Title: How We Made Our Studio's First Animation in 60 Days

Our client was fairly particular in what they wanted, so if we had taken creative liberty in a lot of these things and spent days or weeks on some of the stuff before sending it over, we could have lost those days and weeks of work and had to redo everything. So we were constantly, every other day or so, we were sending updates of what we're doing and what we're planning on doing and getting approval before moving forward.
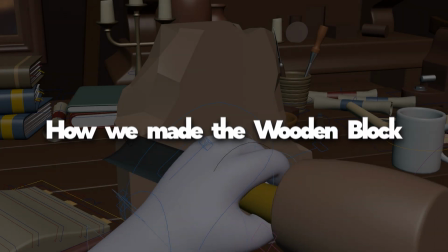4:27 The wooden block. How we made the wooden block.
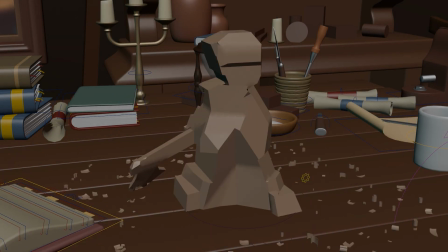4:30 In the cinematic we posted, some of you were asking how the wooden block was achieved, and well, here's a quick overview.
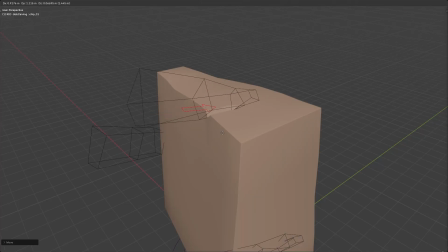4:36 We used a Boolean modifier to use a cube as a cutter, roughly carving the shape of the character based on the reference pose.
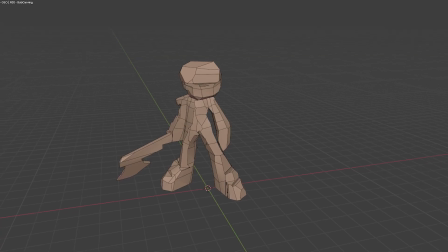4:44 We also created 32 iterations total and connected their visibility to a property.
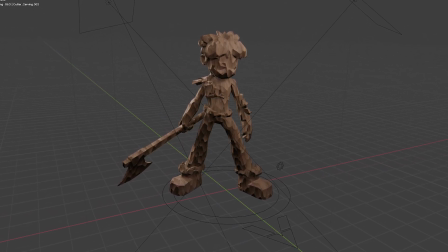4:50 So what that means is we could now control each iteration level with a controller, with a rig, while animating.
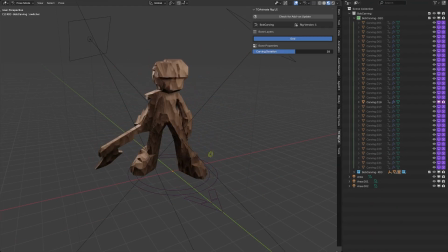4:56 For the final few iterations of the wooden block, the character model was used and simplified using the decimate modifier to give it a carved look while capturing more refined details of the character.
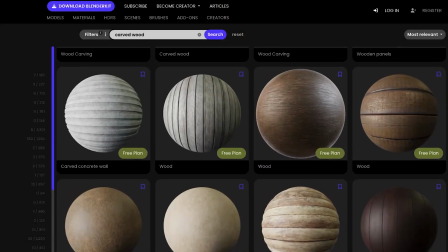5:08 And for the material, we used a carved wood texture from Blender Kit. Once the wooden block rig was complete, we brought it into the main scene and we animated each
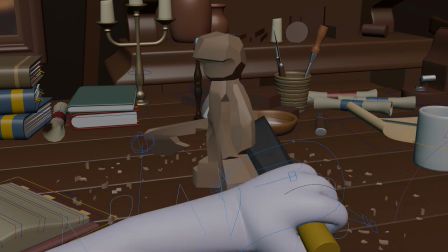5:18 iteration going forward throughout the time-lapse period and animated the hands according to the iteration on the wooden block, depending on what it looked like. Quick little introduction.
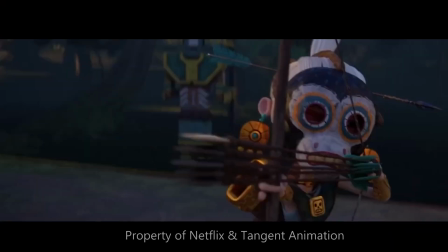5:28 If you're looking to learn how to animate like we do, without having to spend the tens of thousands of dollars we did learning in college, check out toanimate.ca.
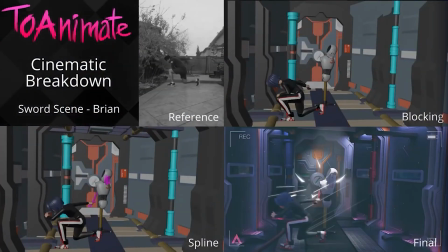5:37 We spent nearly 3 years making a laser-focused,
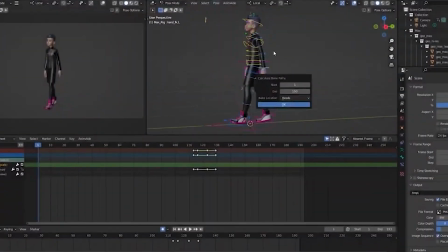5:40 beyond college level curriculum on animation at less than 1% of the cost of college.
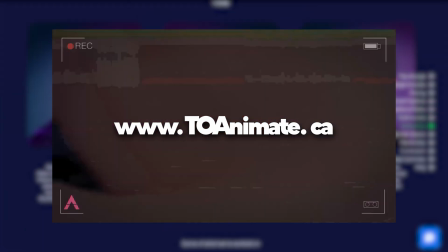5:46 So give toanimate.ca a look and see if our ultimate animation course would be beneficial for you. Now let's get back into the video. How we did the time lapse. This section of the cinematic was actually one of the hardest to tackle because we weren't sure if we'd be able to sell the
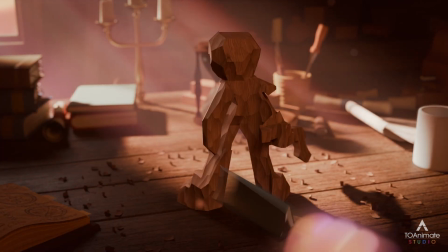6:00 idea that there's a time lapse section in the middle of the animation, and we had to come up with a way to make sure that came across in the final piece. Though it was hard, we utilized 3 tricks to try and make it work, and I think we did an okay job.
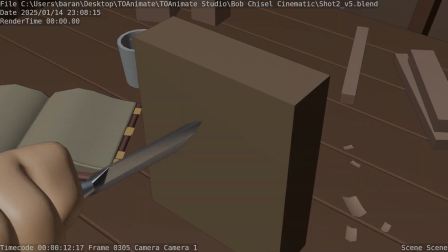6:16 The motion. We didn't start chiseling instantly at Mach 10 speed. We started slowly and methodically.
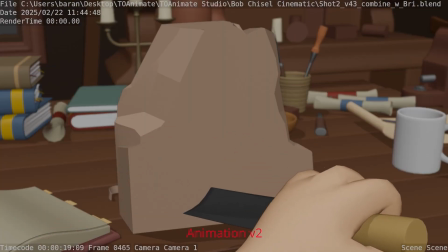6:23 Right before the time lapse started, we had the hands pull away from the wooden block as almost an anticipation of the action to come.
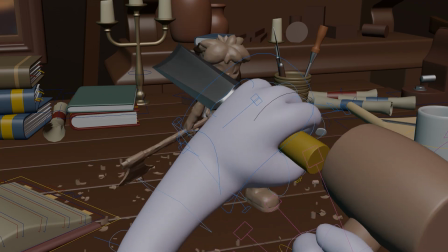6:31 Then we did one very quick chiseling motion followed by essentially pose to pose animation with a lot of motion blur added.
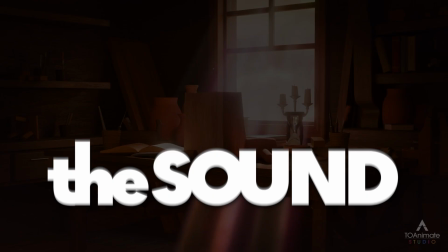6:38 The sound.
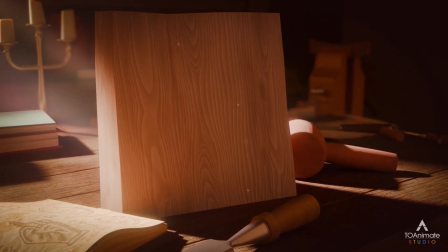6:43 In the beginning, we hear the creator, the person making the sculpture, enter the scene whistling and pulling out the chair to sit down.
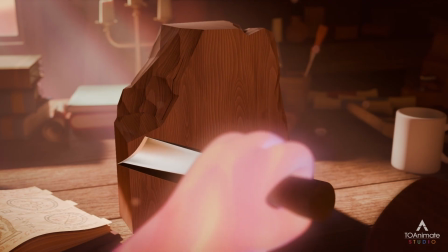6:51 What we did was we continued the whistling up until the point of time lapse. Afterwards, we evolved the tune of the whistle into an instrument instead.
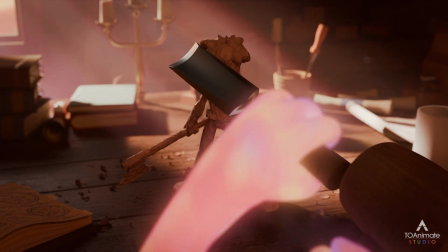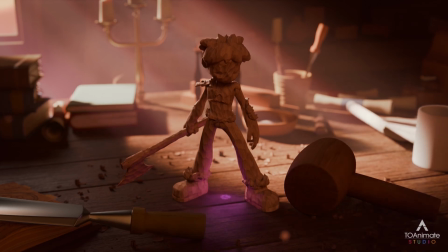7:05 Which could be an indicator that we're not in real time anymore and you don't hear the creator whistling anymore.
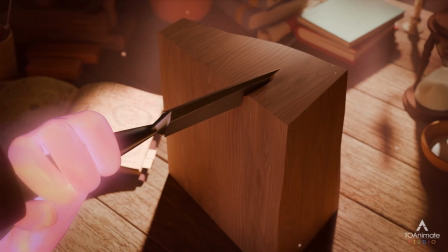7:12 The visual. On top of the wood shavings we added over time and jitter as they would during a time lapse, we also played a trick with the lighting.
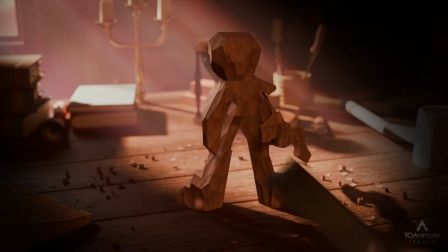7:20 During the time lapse, we see the light from the window pass across the screen, giving the feeling of time passing and the sun traveling across the sky. And so these 3 auditory and visual tricks, I think, really sold the idea of the time lapse to the viewer. Maybe you can let me know down below if we did a good job or if you would have done it differently and how so. So for this project, we had 2 different people animating different sections. And at the end, we gave the file to our TD so that he can stitch it together and add the VFX as well. Now, because we were working with a lot of constraints, the hands picking up the chisel, putting it down, the hammer,
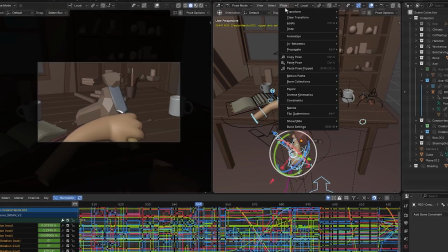7:54 moving the books and whatnot during the time lapse, there was a lot of constraints and a lot of pieces moving. So what we had to do, because we were running into a lot of issues,
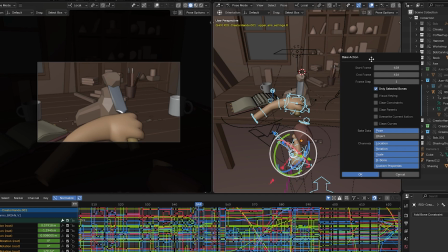8:03 was bake the animation and bake the constraints as well before sending the file to our TD.